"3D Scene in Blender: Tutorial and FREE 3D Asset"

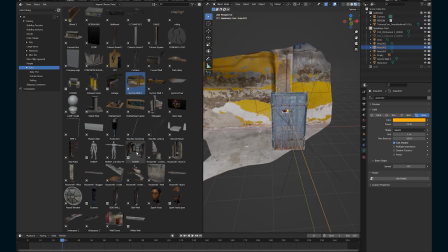So here are a bunch of scans that I have for this film project, which is a sci-fi film called The Robosexual.
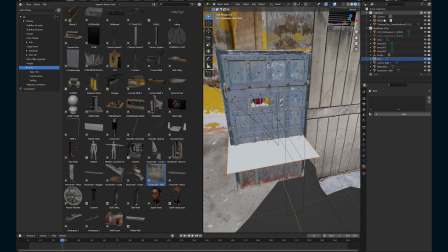And a lot of these are 3D scans from Roosevelt Island in New York City and some places in Brooklyn and New York City.
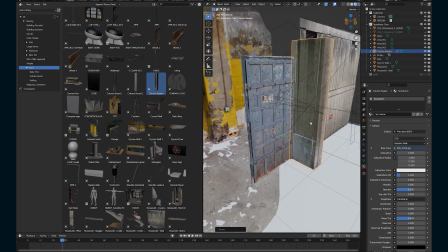The nice thing about having a bunch of these assets made and then putting them in your assets browser is that when it's time to make a scene like this,
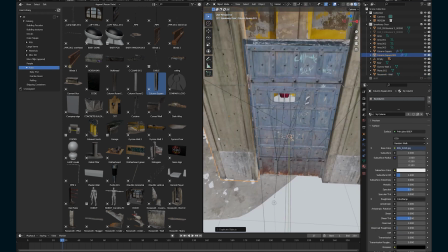it's pretty quick actually, because you just kind of take your pieces and then just start playing around and building with it.
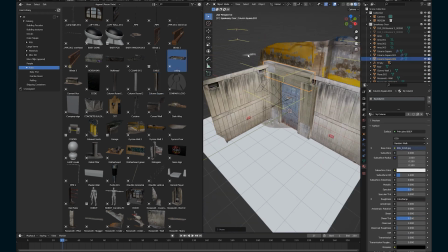I use the square pillar a lot. It comes in super handy all of the time.
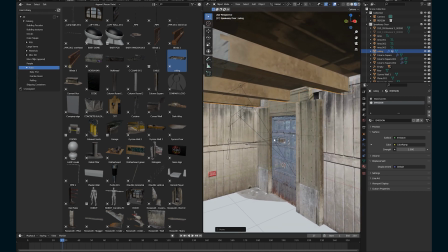Just rotating it different ways. Here's like a little roof asset I'm also going to add.
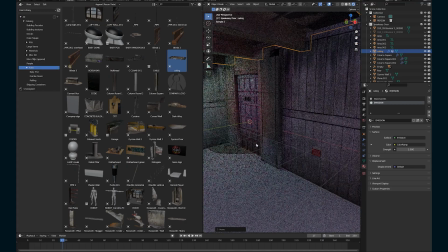And we're starting to get somewhere with it.
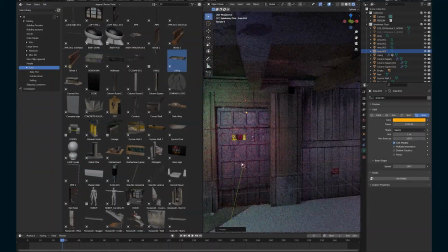We're going to add some yellow light in the background because when the speakeasy door opens,
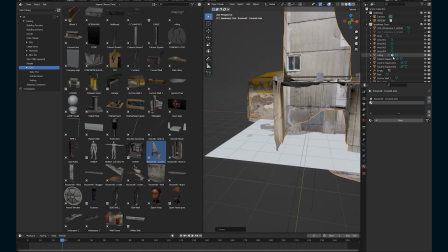casts this yellow light on the actors that we shot with our production footage. But I'm going to go try some other models that I have and adjust the walls.
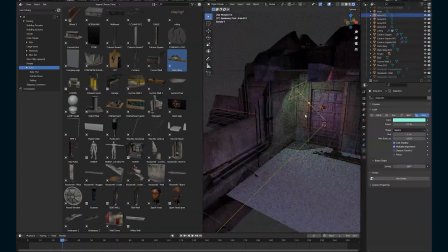And I actually really like this one with the pipes. So I'm just kind of duplicating it and using one for each wall.
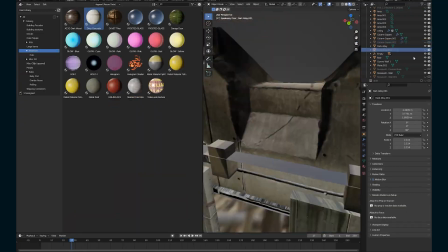And I think that kind of definitely gives it the sort of
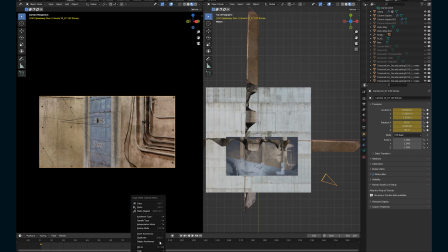industrial underground cavern kind of look that where this sort of underground speakeasy place is in the world of the film.
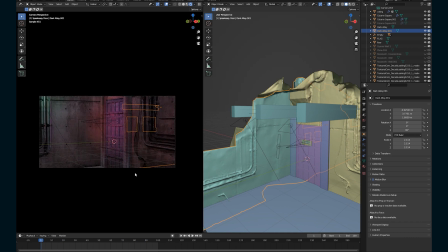And then now that I've got that set up, I'm gonna put in a camera move that I already had.
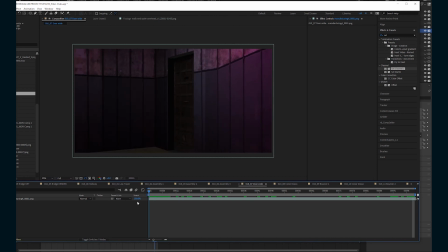This is the reference there, so I knew exactly what it was going to be and how many frames it needed to be,
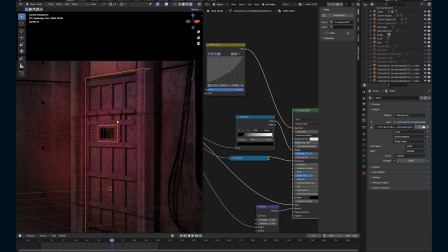which normally I would definitely be setting up the camera before doing any of the lighting and modeling, but I already knew what the camera move was going to be, but I just, got it set up for this. So just some lighting there.
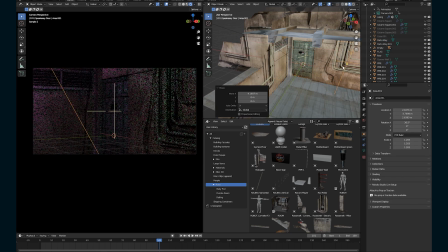I also added this little vent, which came from another scan, just to make that wall on the left a little more interesting.
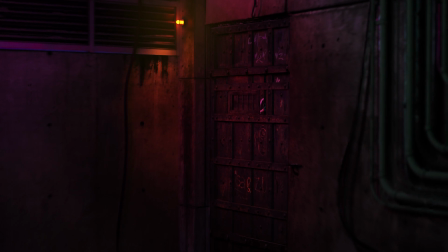And then here is that render with that speakeasy door. So I used it for 3 shots.
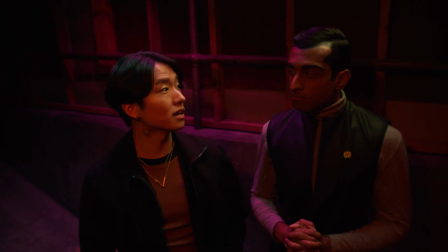And then here it is sort of intercut with the reverse shots and with the lighting, and when it's all color treated,
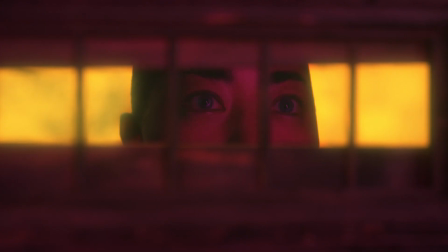it looks pretty good.
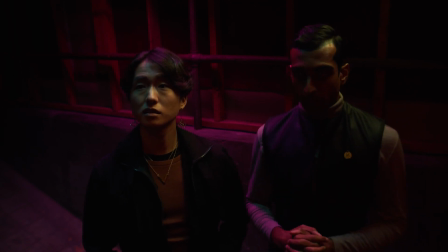And I don't think, if you didn't watch this tutorial, you'd probably never guess that this was a total VFX shot, and it's because of these 3D scans.
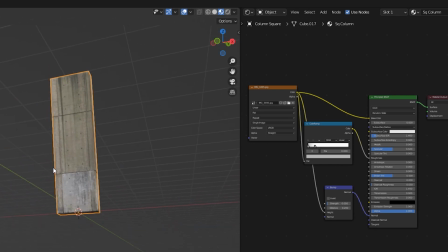So if you want some of these 3D scans, you can get this square column for free from my website, link in the description below.
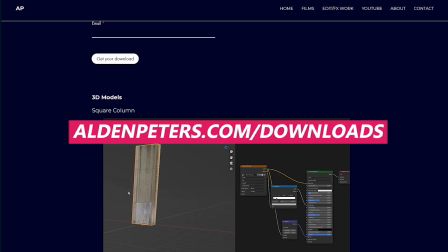You can also find a free After Effects script there as well. So feel free to go download it.
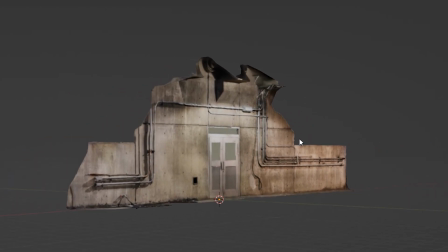And if you want any of the other 3D assets, I've been thinking about putting together a Patreon.
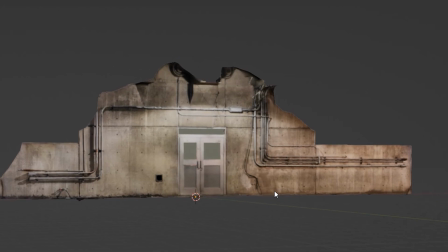So let me know in the comments below if you think that's something you would want to subscribe to.
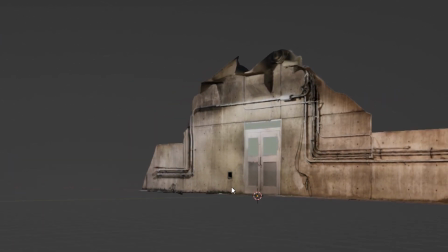Bye.